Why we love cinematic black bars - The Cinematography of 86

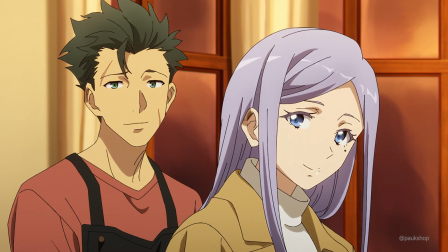8:15 She's isolated from the others via a doorway in the dining room, but upon everyone else agreeing with her, she walks through the doorway over the frame, signaling their alignment.
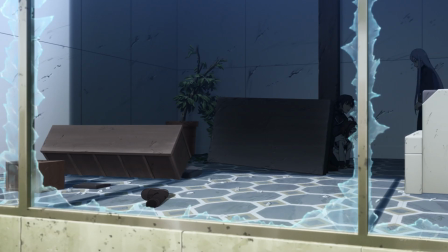8:24 The act of crossing frames can suggest a change in dynamic,
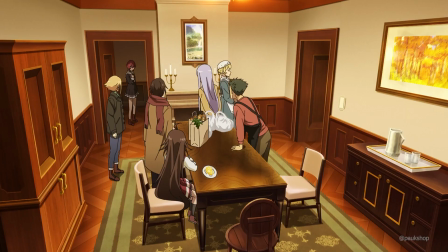8:27 and the doorway also visually aids the flow of conversation by separating Kurina from the other 86.
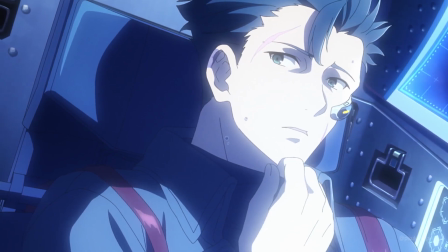8:33 One of my favorite applications of framing in this part of 86 is how it highlights the growing rift between Shin and his fellow 86.
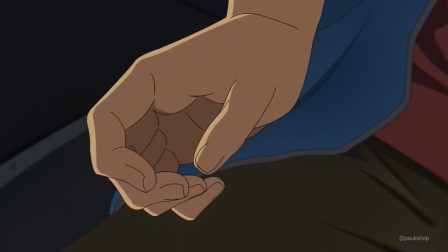8:39 During their time in Giad, the crew had struggled with their futures as civilians, but upon rejoining the military,
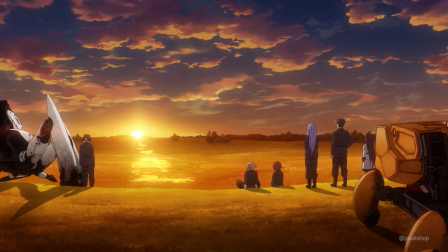8:45 the 86 began to share aspirations for future endeavors, except of course, for our protagonist.
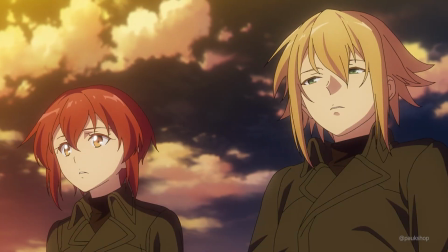8:51 Though those goals remain as innocent as just being able to see the sea, Shin can't even look forward to those small pleasures.
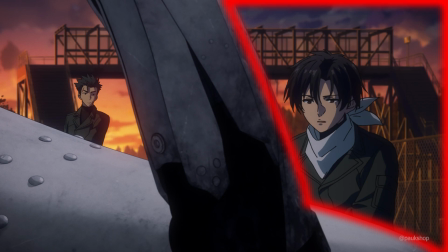8:58 There are frames built using his mecha, and even shadows to help depict that particular division.
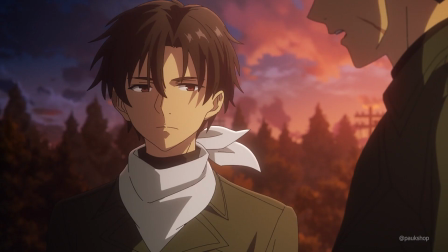9:03 It comes to a climax when Raiden confronts Shin about his behavior on a bridge.
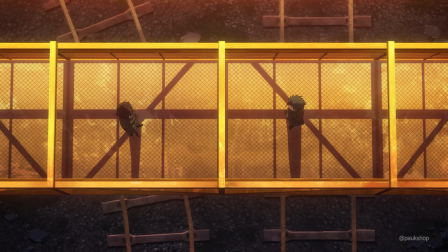9:07 The framework of the bridge compartmentalizes the two into two boxes, visualizing their disagreement.
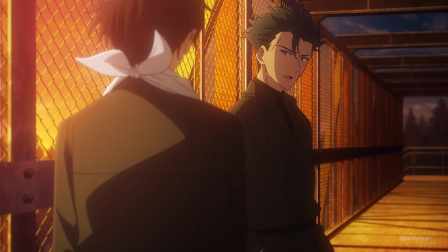9:13 Raiden wants Shin to stop fighting like a man looking to die, but Shin refuses to acquiesce.
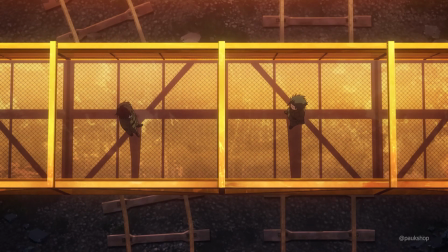9:18 The railroads beneath the bridge also aid in the composition.
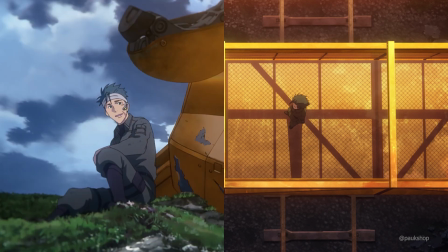9:21 Raiden's straight rails indicate his clear path towards survival, while Shin's broken rails reflect his suicidal tendencies.
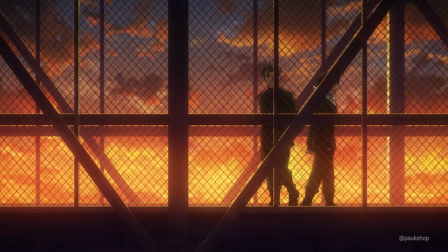9:27 When Shin tries to run away from the conversation, Raiden forces Shin against the fencing of the bridge.
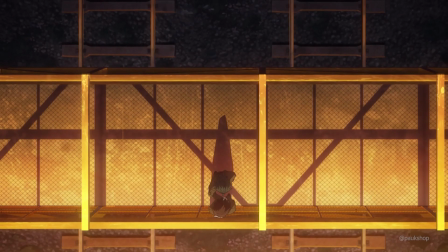9:32 When Raiden reaffirms that he and the rest of the team will support him, the two are then pictured together in the same box above rails that are both straight.
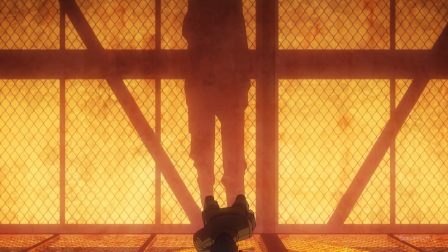9:39 Raiden is forcefully breaking down the walls Shin is putting up, and desperately trying to put him on the right track.
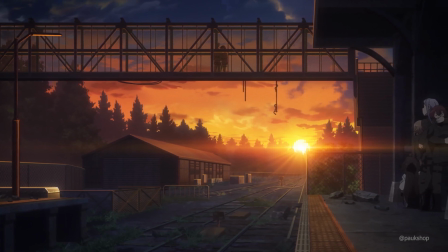9:45 The same episode contains several other uses of framing to support conversation in this manner. Just moments later, Kurina tries to defend Shin's actions to Theo and Anju.
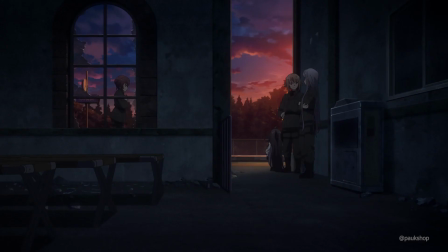9:53 Their differences in opinion are made clear by the openings of an abandoned train station around them. but
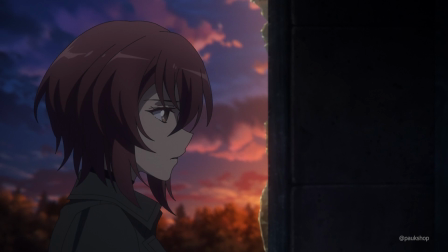9:58 the placement of Kurina inside the window with broken glass cleverly suggests to the viewer her biased perspective.
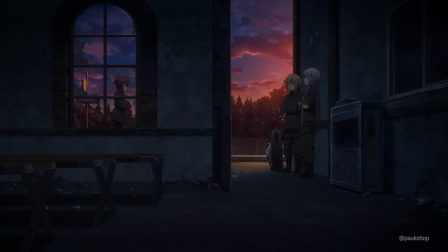10:03 This is particularly evident when compared to the cleaner doorway framing Theo and Anju. Another instance is Shin's conversation with Frederica before the final battle.
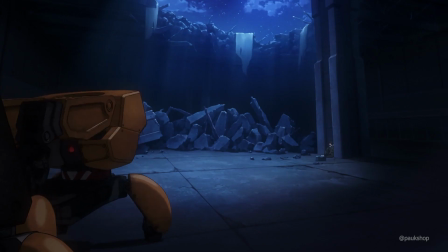10:11 They find themselves in a cavernous space where Shin is dwarfed inside the groove of a giant pillar.
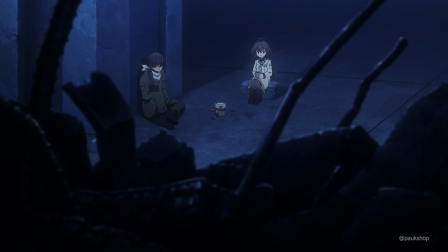10:16 The wreckage of their campsite is littered with jagged rocks and steel rods, constantly surrounding him with sharp objects.
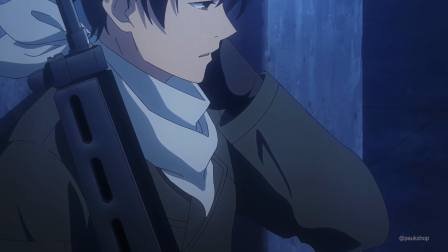10:22 They reveal the hopelessness Shin feels in escaping his nihilism, which he admits to Frederica in private.
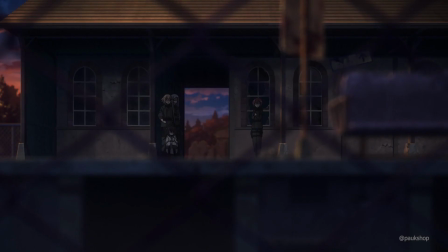10:27 These aren't especially difficult conversations to follow along, but the visual metaphors through the framing enhance their delivery and serve as subconscious guidelines.
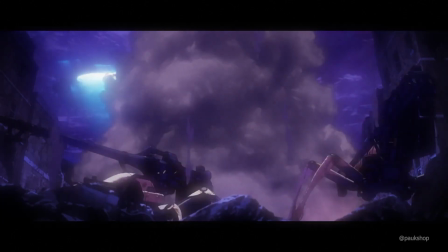10:36 We've established many uses of frames within frames, but the neat part about creative pursuits like anime is that once you know the rules, you can then break them.
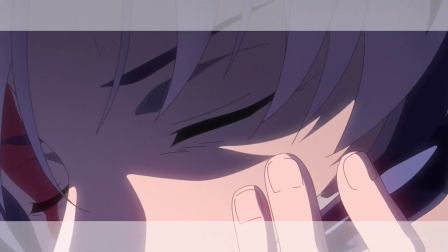10:44 That's why the finale of 86 Part 2 is so infamous in the community. After the climactic battle, Shin is ready to give up on life.
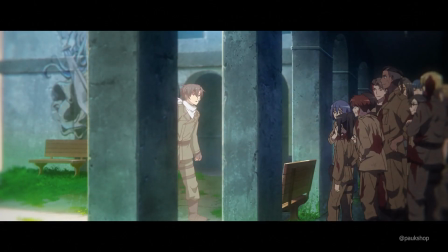10:51 He dreams of the many friends and family who have left him behind.
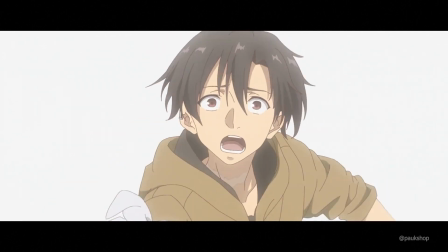10:55 Throughout the core, Shin has always been haunted by memories of his fallen comrades, these ghosts who thank him for keeping their memory alive.
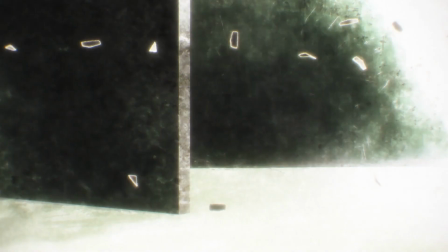11:02 They have reaffirmed to Shin that they're going ahead of him to the afterlife. But in this sequence, it becomes clear that these aren't the ghosts of his past coming to taunt him.
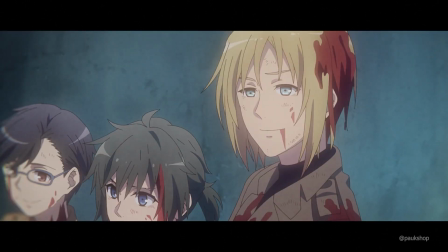11:10 These are self-inflicted wounds, and they manifest as black bars that begin to attack him.
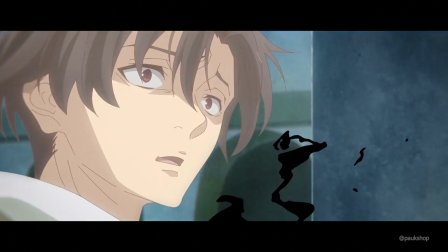11:14 From the black frame, a shadow Shin, for lack of a better phrase,
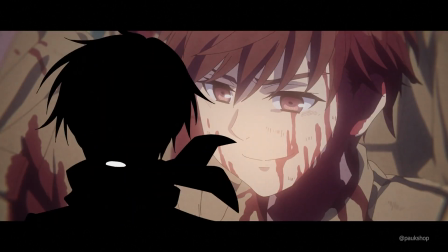11:18 appears and verbalizes all his fears of abandonment and meaninglessness after he defeats the Legion's railgun unit.
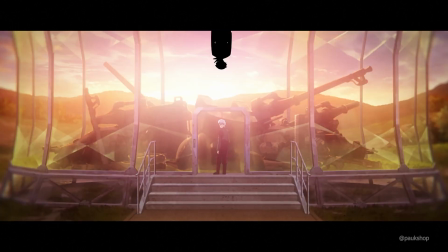11:24 Those cinematic black bars are personified by this figure,
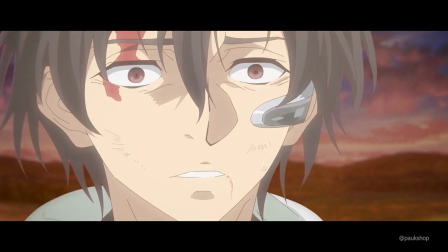11:27 and the blending of the shadow Shin with the black frame defines the relationship between his insecurities and the framing.
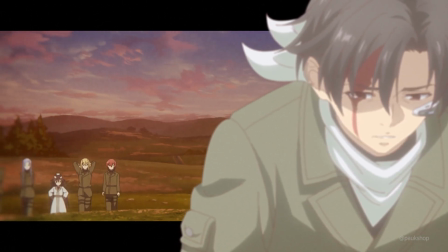11:33 He is then placed on top of the black bars as his remaining friends announce their departure from behind them, again portraying the distance between him and them.
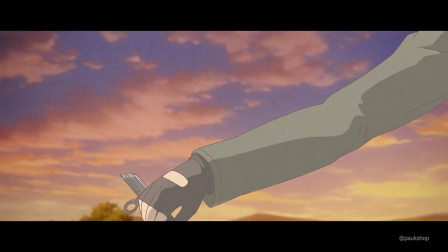11:41 They're not even the same plane anymore. He tries to reach out to them, but the black bars become corporeal.
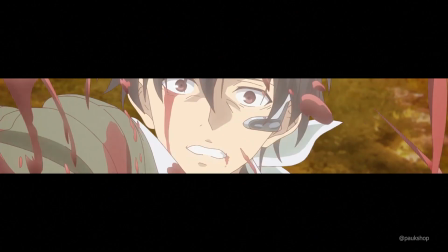11:46 They cut him when he finally asks for help, and they grow in size to further box Shin in.
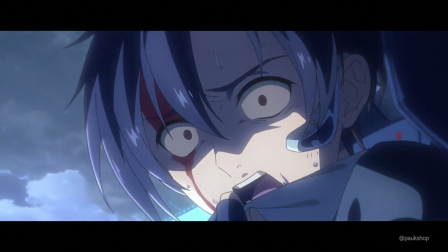11:51 But just when Shin has lost all hope, Lena arrives.
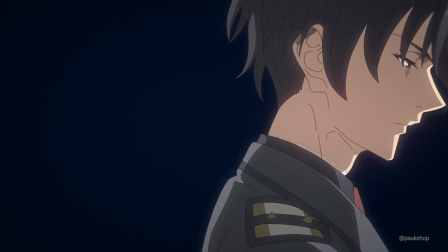11:54 Their developing relationship was the cornerstone of 86 Part 1, and news of her possible death had intensified Shin's mental decline in Part 2.
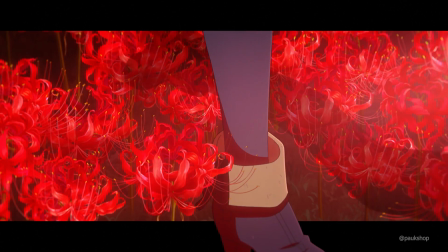12:02 But her return reinvigorates his will to live. She boldly claims the foreground, stepping over the black bars as if to override Shin's negative thoughts.
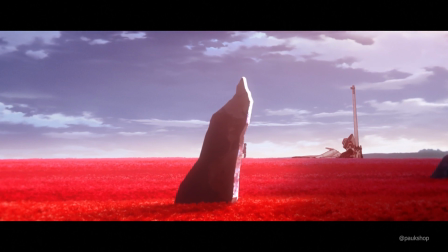12:10 The black bars transform into transparent white ones.
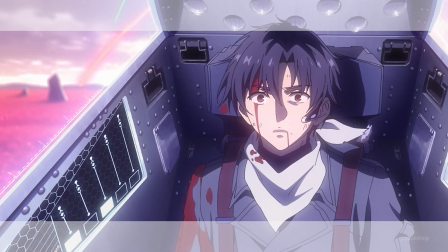12:13 That darkness that was closing in on him is lifted, and his judgment is no longer clouded by his aimlessness and depression.
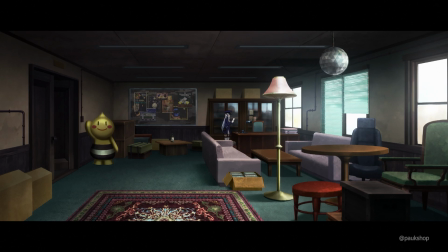12:19 Lena's unwavering commitment to remembering him and her determination to stand by his side as an ally inspire Shin.